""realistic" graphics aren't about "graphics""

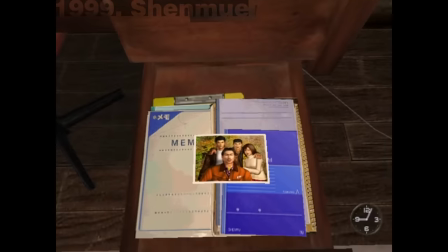4:15 It included a lot of little moments that, yes, showed off the realistic graphics, but also served to build the environment.
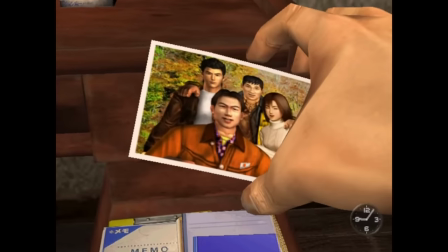4:23 Holding items in your hands, removed from the abstraction of inventory menus,
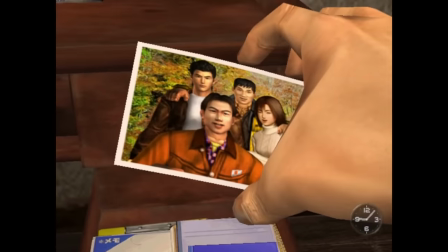4:27 is far more intimate than psychokinetically levitating a can in the center of your screen.
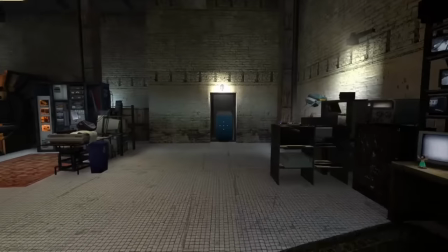4:33 Actually, come to think of it, where are your hands, Dr. Freeman?
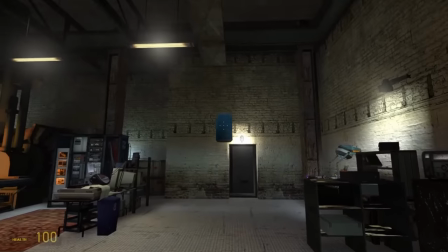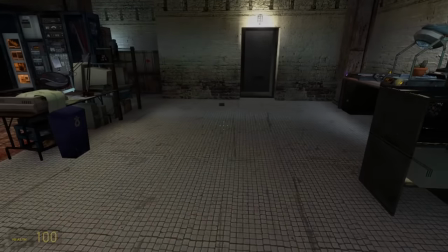4:47 You get the idea.
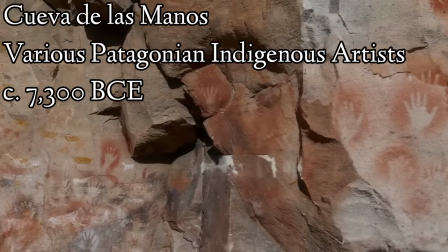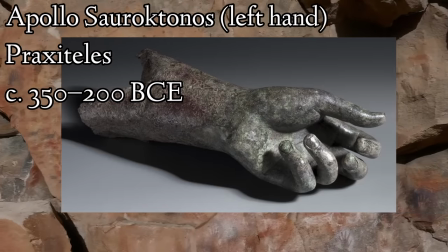4:55 Call it vain if you'd like, but when faced with the new medium, humans often want to see portrayals of themselves.
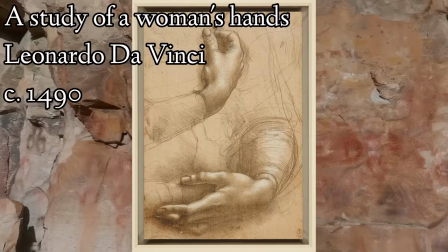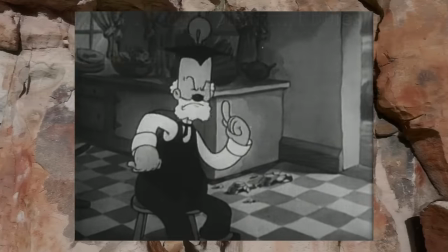5:06 Sometimes this is easy. Photography? You've just... Snap. And you've got...
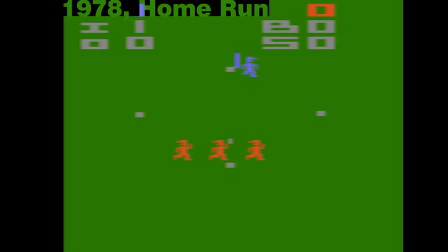5:13 You. If you do games in the 70s though, well, that's harder. You've gotta get abstract.
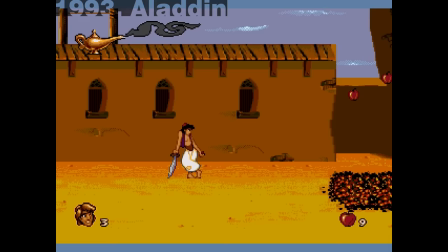5:19 This was only the start though. Tech improved very quickly. it became common to just import old mediums and lean on their strengths.
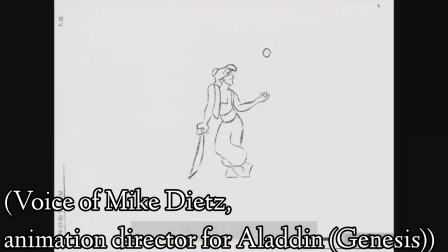5:27 To take those pencil test drawings that we were getting from Disney, we would digitize those and then put them in as sprites in the game.
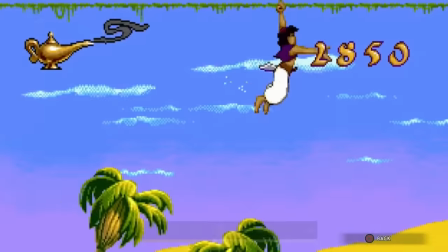5:34 And then we could test it. We could play test it, see what was working, see if the mechanic was working at all, but also see if the animation itself was working.
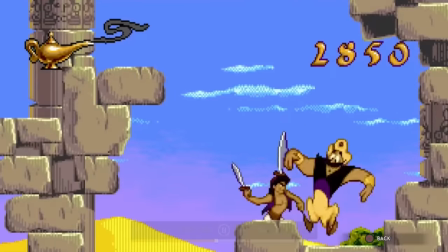5:42 Technically, rendering this image of a human counts as a high-fidelity portrayal in a video game medium.
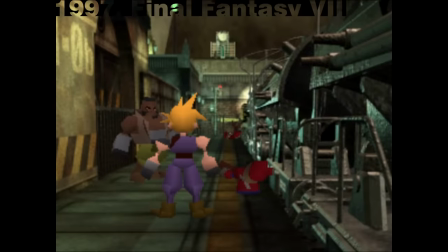5:47 The shift to 3D threw a spanner in that. Look, we're right back to where have your hands gone?
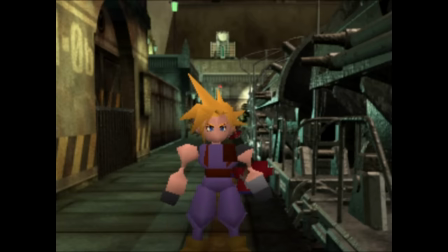5:54 Actually, no, that's not the right question. The better question is, are your hands important?
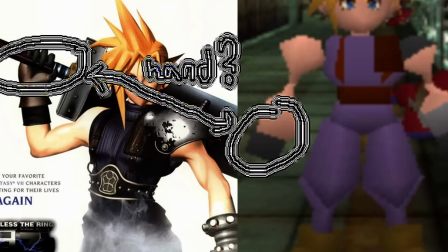6:00 Video games are fundamentally a conversation between you and the developer of the game.
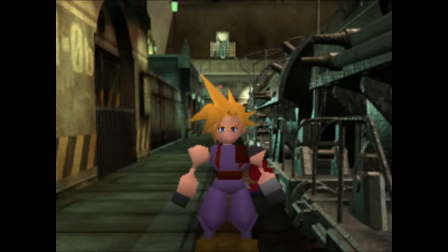6:04 The developers need to focus on the right parts of the conversation to make it compelling and interesting to you. Focusing on Cloud's hands doesn't really add anything to anything. Maybe it checks a cool graphics box somewhere, but who cares?
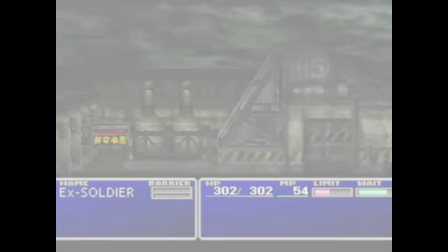6:17 You get the idea.
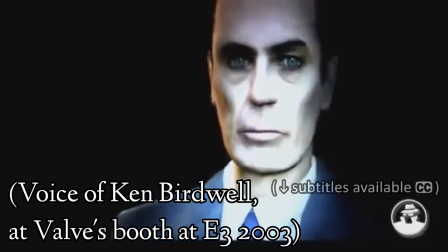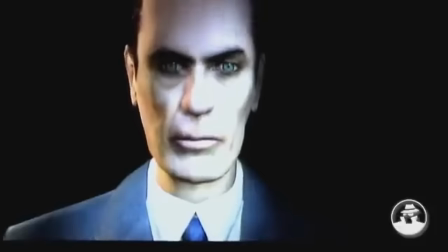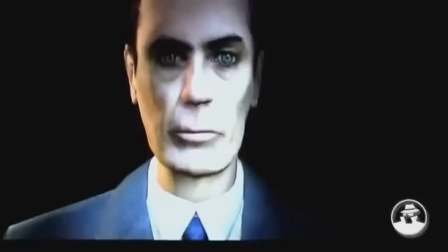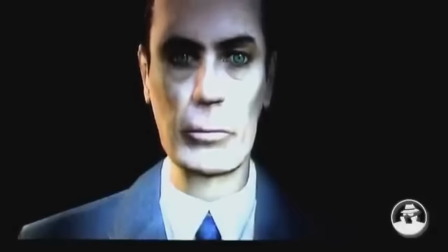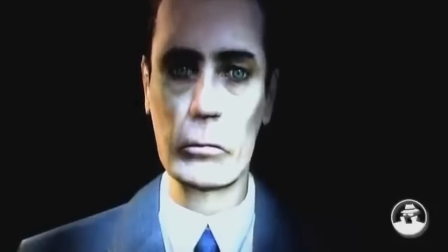6:47 hate your enemies in Half-Life 2, fear for yourself and your friends, and maybe discover a few new feelings along the way.
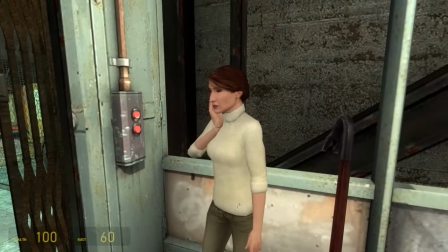6:58 There's a reason face-to-face communication is so highly praised by people that want you off their lawn.
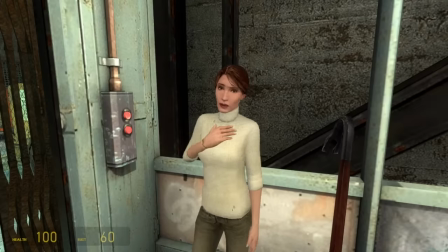7:04 There's a lot of detail there, and it took a while for 3D tech to stop paving it over.
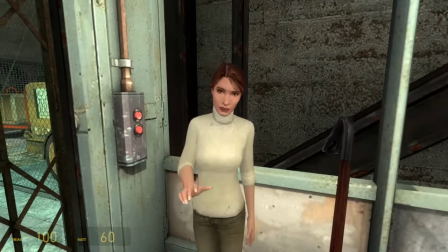7:09 Half-Life 2 added a custom solution that gave animators the tools to convey all sorts of subtle expressions and morph between them at runtime.
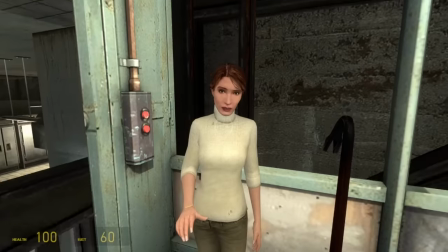7:16 time. It offers way more control than, say, changing the facial texture between happy.jpg and alert.jpg.
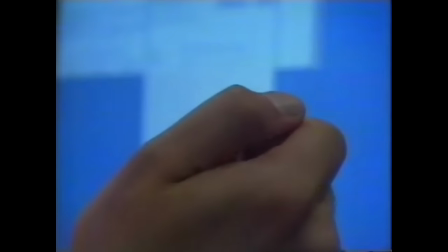7:24 There is a sort of in-between though. Motion captures a nice synthesis of capturing reality and recreating reality.
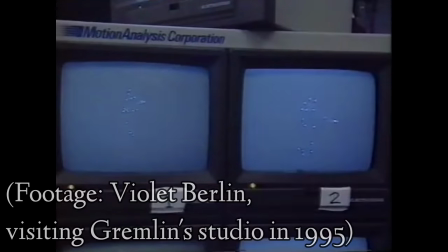7:31 It's been around for a while and was immediately praised for its ability to capture the subtle movements that truly sell the physicality of human actors.
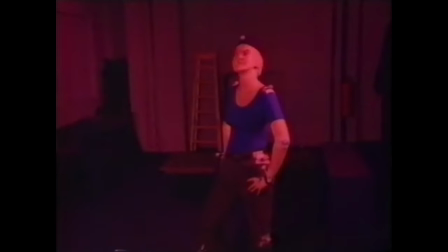7:39 But step back for a moment. What does that actually do for the developer? What does that do for the player?
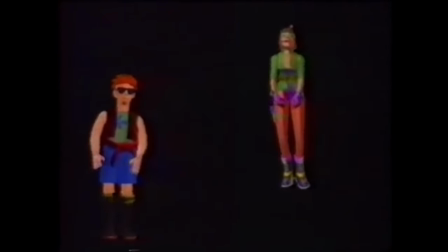7:45 Or rather, what doors does that open?
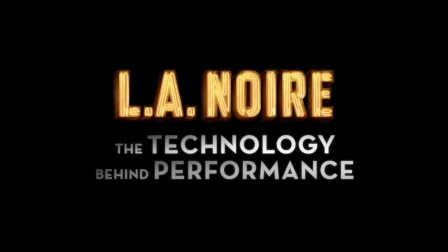We started research on it about five years ago. Back then, only research groups were really doing it. This kind of 3D mesh generation from optical cameras. We thought that there might be some application for what we were doing, and this story is a detective story, so the believability of the actor's performance is key to gameplay.
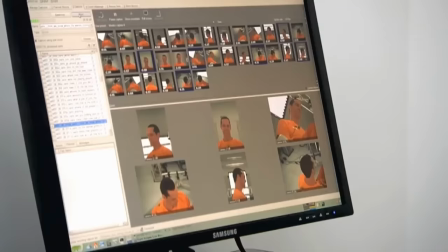8:09 That's one of the key strengths of our system. We can actually see all the subtle features that animation, traditional ones, just can't do.
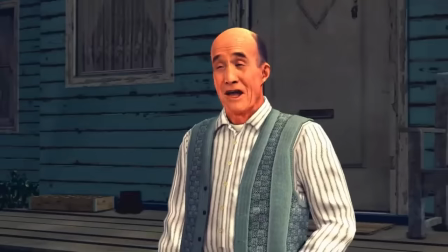8:17 Notice how these developers saw an emergent technology and wondered how it could be used to build an experience.